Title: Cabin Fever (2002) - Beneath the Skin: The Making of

He's smart, and he's definitely a veteran. I mean, he's doing it for a long time. I grew up watching him on Boy Meets World, so it's fun to work with him. Jimmy is great to work with for me because he's so spontaneous, and he doesn't really hesitate to just try something new.
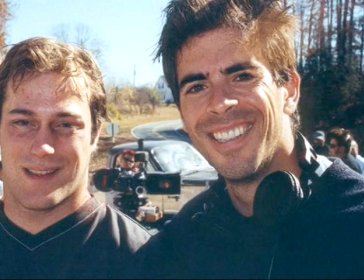4:24 If you look up in the dictionary, the textbook of professionalism, it will be a photograph of James DeBello.
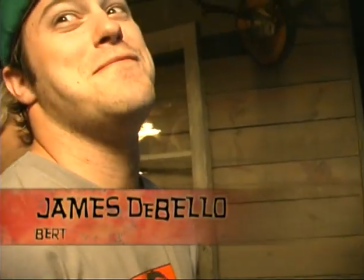4:29 Do do do, fucking me in the ass. Do do do. Jimmy, action.
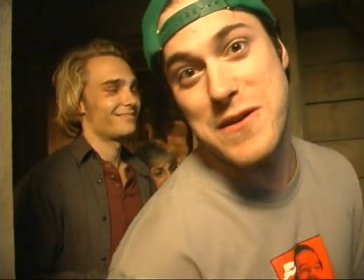All right. Action. We didn't have any prima donnas on the set. Everybody, got covered in blood, was getting beat up.
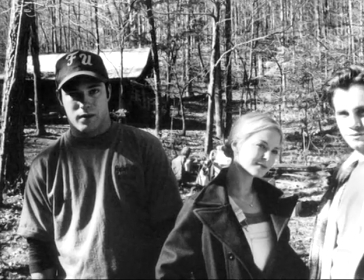4:47 I can't imagine finding a better cast than what we put together for Cabin Fever.
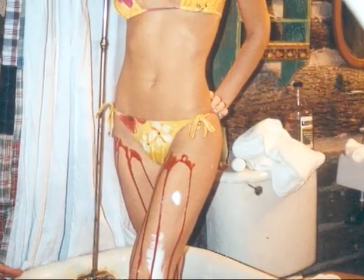I feel that horror movies today don't have some of the elements of my favorite old school movies. They don't have the zooms, they don't have the grain, they don't have the dark look. The look of Cabin Fever, you know, goes through a progression from light to dark throughout the entire film, and it's done in a very gradual way, and hopefully in a way that's, you know, not perceptible as you're watching it, but just sort of subconsciously draws you in. There's a different level of silver left in on each different reel,
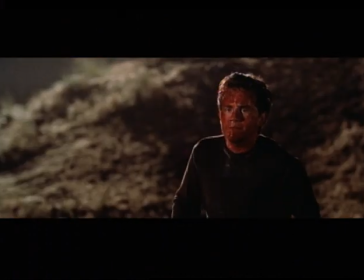5:28 and it was designed to progressively get darker and darker as the movie progresses and increase the contrast. Also, the silver retention desaturates some of the colors more in line with the film stocks of the 70s.
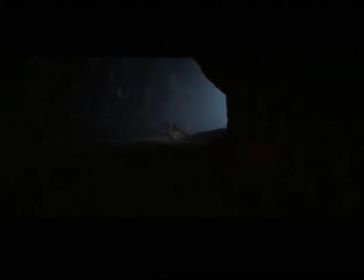5:41 As it takes on this sort of hyper-real contrast, hyper-real grain, we also started to stylize things a little more.
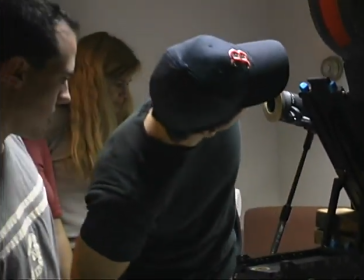5:49 And then we go into the hospital, and you know, there we left the fluorescence uncorrected so that it would give a green, very sickly feeling.
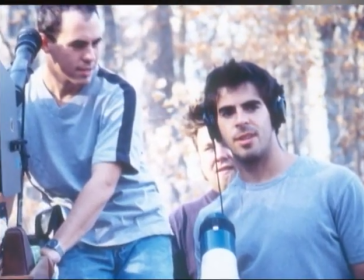5:57 Eli and I spent a great deal of time before we shot the movie discussing everything from color schemes to looking at Francis Bacon pictures to watching Texas Chainsaw Massacre to, you know, sharing a cabin, you know, for 2 weeks in pre-production. Sometimes people watch the movie and they say to me, was that the same cabin in Evil Dead? Well, no, it wasn't, because that one was burned to the ground. But to me, that's like the highest compliment you can get. He wanted his film to be really, really layered and to have a sense of backstory behind all of the different images that he wanted.
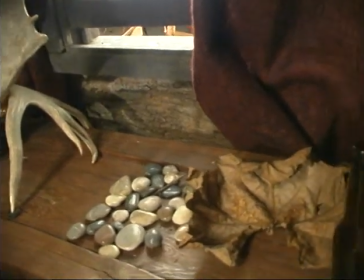6:33 It might not even be picked up by the viewer, but it would still be there. We don't want to just make a box. It's too easy to do that.
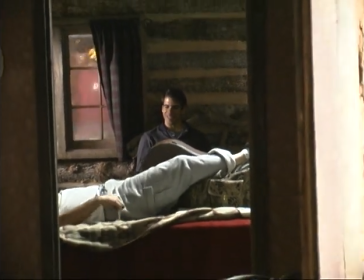6:38 We want everything falling into shadows. And when I saw Franco's design, it was like exactly what I had had in my head.
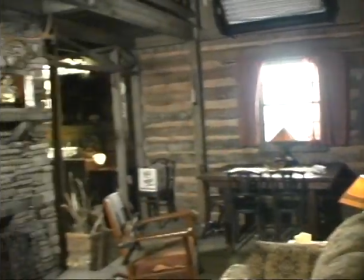6:45 It was beautiful. We looked at the colors, we looked at Francis Bacon paintings. He brought me different books of cabins, and we said, this is the mood, this is the feel.
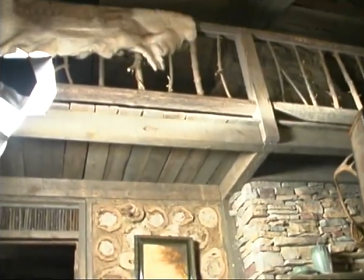6:53 And we didn't want anything to look like a set.
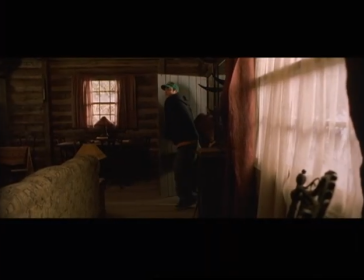6:54 We wanted it to all feel like it was a real environment. In designing the cabin, I really wanted to create one impression when they first walked in,
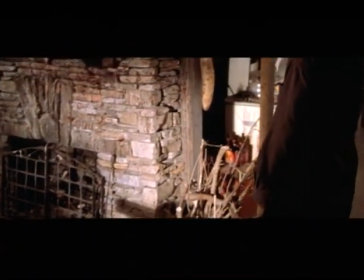7:02 and the deeper into the story, the more you begin to see textures in the cabin that you hadn't seen before.
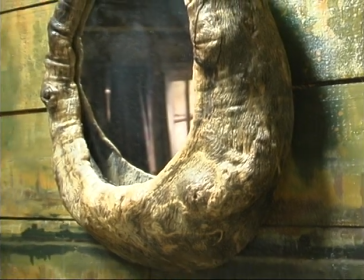7:10 You are in a cabin and there is this sense of claustrophobia. I didn't want it to be boring because it's a tiny, tiny set. So I wanted to just throw every texture I possibly knew that could be part of the theme of a log cabin.
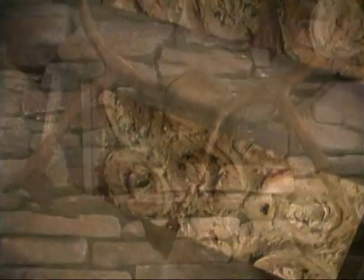7:24 You know, rotting wood, logs. We created a fake rock that had to look real.
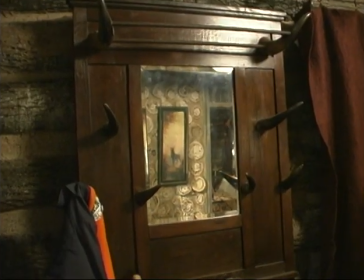7:31 There's a story to the cabin. We don't know where it is or when it was built.
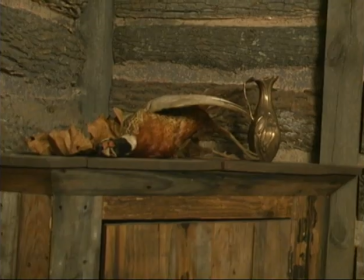7:36 And somehow you know that there's been in previous inhabitants, people that have put up wall murals that have faded in the bedrooms.
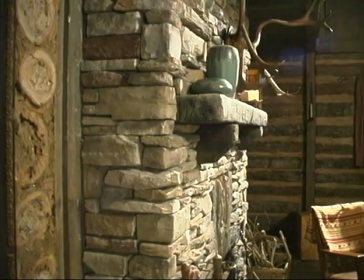7:43 I kind of wanted to not look like a cheesy horror film. I wanted it to be subtle, really, really subtle and dramatic.